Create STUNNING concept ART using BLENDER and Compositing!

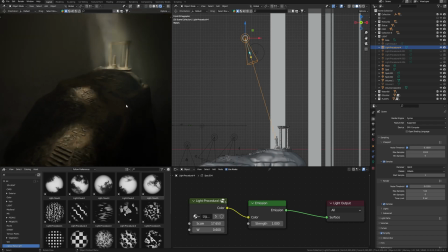Creating digital art using a blender is completely easy way, and maybe it seems difficult for beginners,
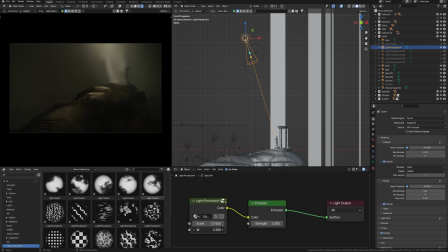but let me show you how to create this stunning image, atmospheric light in one click, and everything just in one blender.
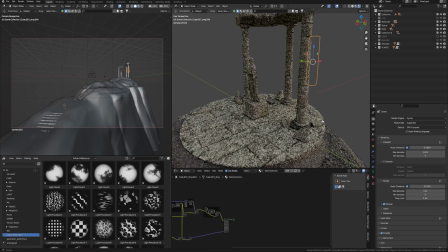I have this simple scene, a final render I've got in a blender, including some post-productions and post-effects using compositing.
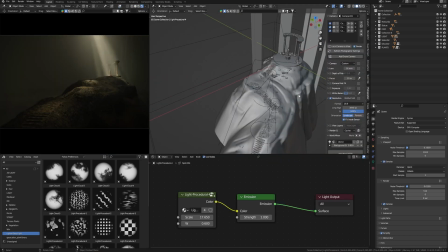So sit back and let's take a closer look how it works.
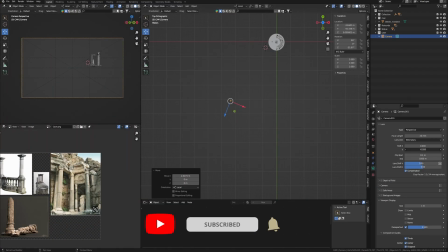The first on the way to stunning art is the camera, or rather the composition.
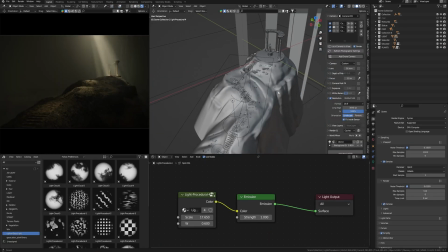As we see in my final scene, I have three cameras for different angles and resolutions.
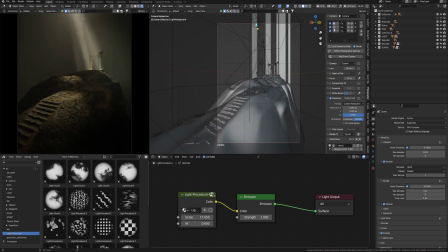For this I use a photographer add-on, but this is not necessary.
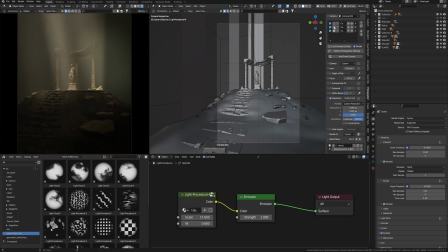If you don't want to buy extra add-ons for the blender, everything can be done using the standard settings.
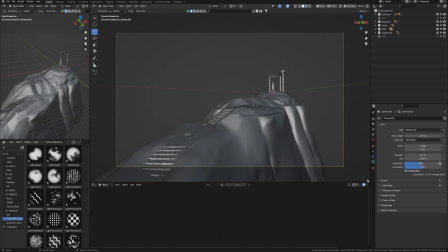We will definitely need compositing guides, which can be found in the camera settings, to make a good composition of the frame, because nice digital art is also a good composition. I use thirds to subdivide my camera view into thirds, also center and diagonals.
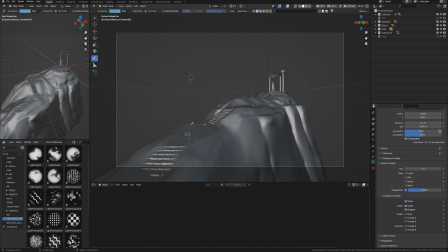The crossing of these guidelines is the key point of the good composition. Also, the direction of these guidelines gives the compositional direction of the frame that we can use. As you can see, in my case, the whole composition is built on the diagonals guidelines,
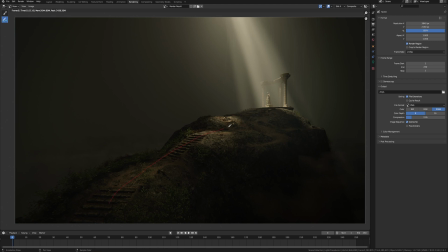and this also emphasizes the main direction of the plot of this art. So I'll also run the steps in this direction to the very central object of the plot, which is located in accordance with the vertical guidelines and the intersection with the diagonal guideline.
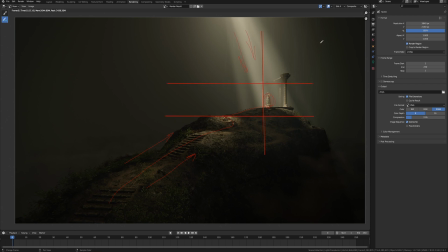All this creates a balance of the composition of the frame, and this is the basic of any art. No matter how we try to create a realistic picture or super realistic light, without a good and correct composition, all this will be in vain.
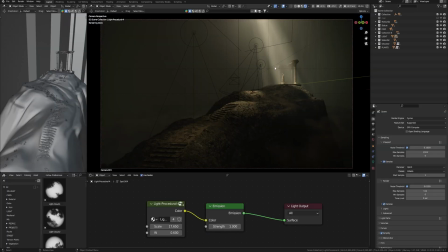If I look at my final art, the composition is not only the arrangement of the object in accordance with the camera guidelines.
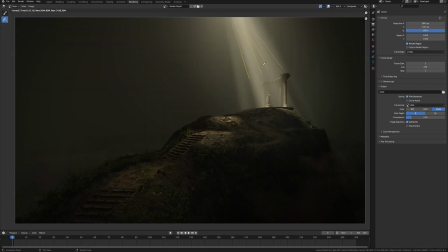By adding light, I emphasize this composition, that I have the main object of the scene to which all these guidelines lead. I also highlighted some points along the way of the main object with light to let the viewer sketch on this point.
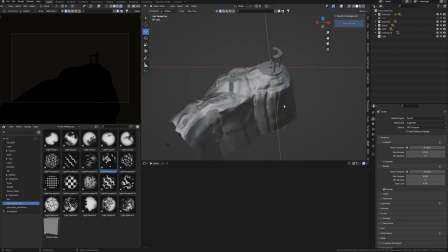How to make such atmospheric light? I'm going to use my Easy Light assets for Blender to do this. There are many ready-to-use light presets that can be easily adapted and customized.
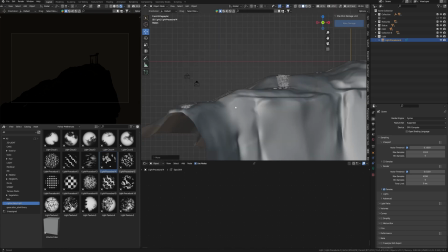My main light is a beam that pulls my main object out of the darkness,
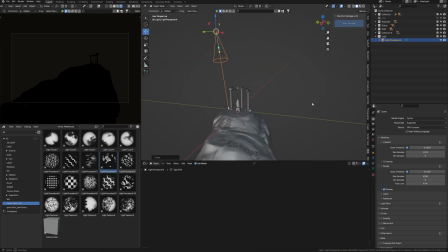for which I'll take this procedural light and position it outside the camera if the light is breaking through the ceiling somewhere behind the camera.
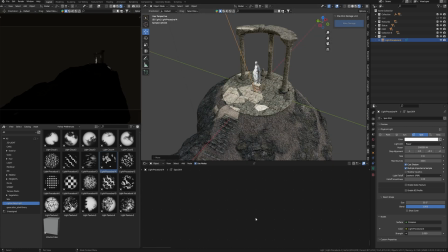I'll make it bright. If I open the shader editor, we see a knot of adjustment the light. I already talked about how texture light in Blender works, a link to this video in the description, but briefly let's open this knot.
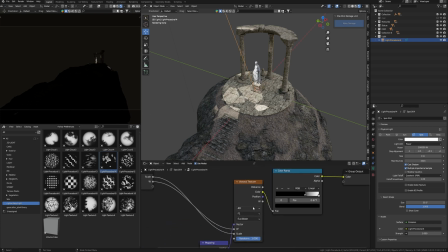I will press tab, and here we see that the basic of the texture through which the light passing is the usual Voronoi texture, which gives such an effect of light. The input group node has settings for scale and seed, which can also be animated if necessary.
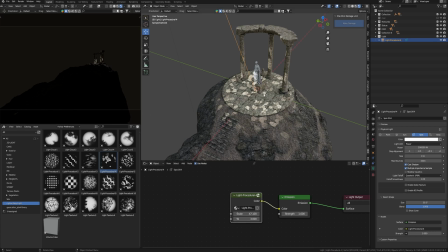If I decrease or increase the scale value, I will get a different light patterns. In the main render we also see this pattern, but it doesn't look so interesting, because we don't see the rays.
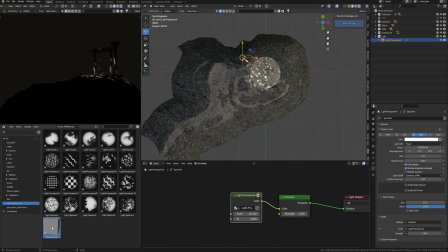To do this, I already have a volume cube with settings ready to use for volume light.
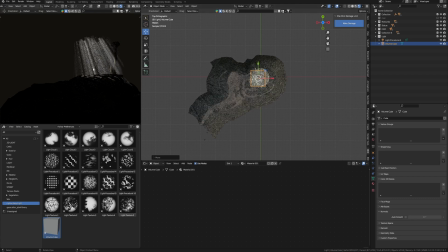Added to this scene. Now we can see atmospheric light rays.
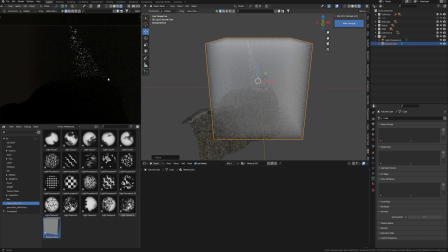Scale this cube so that we can see the rays on the entire frame.
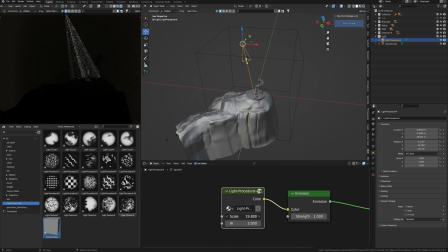Now we can adjust the scale to get more variety of the rays, for example, some kind of this. Next, these rays are quite sharp, which is not realistic enough.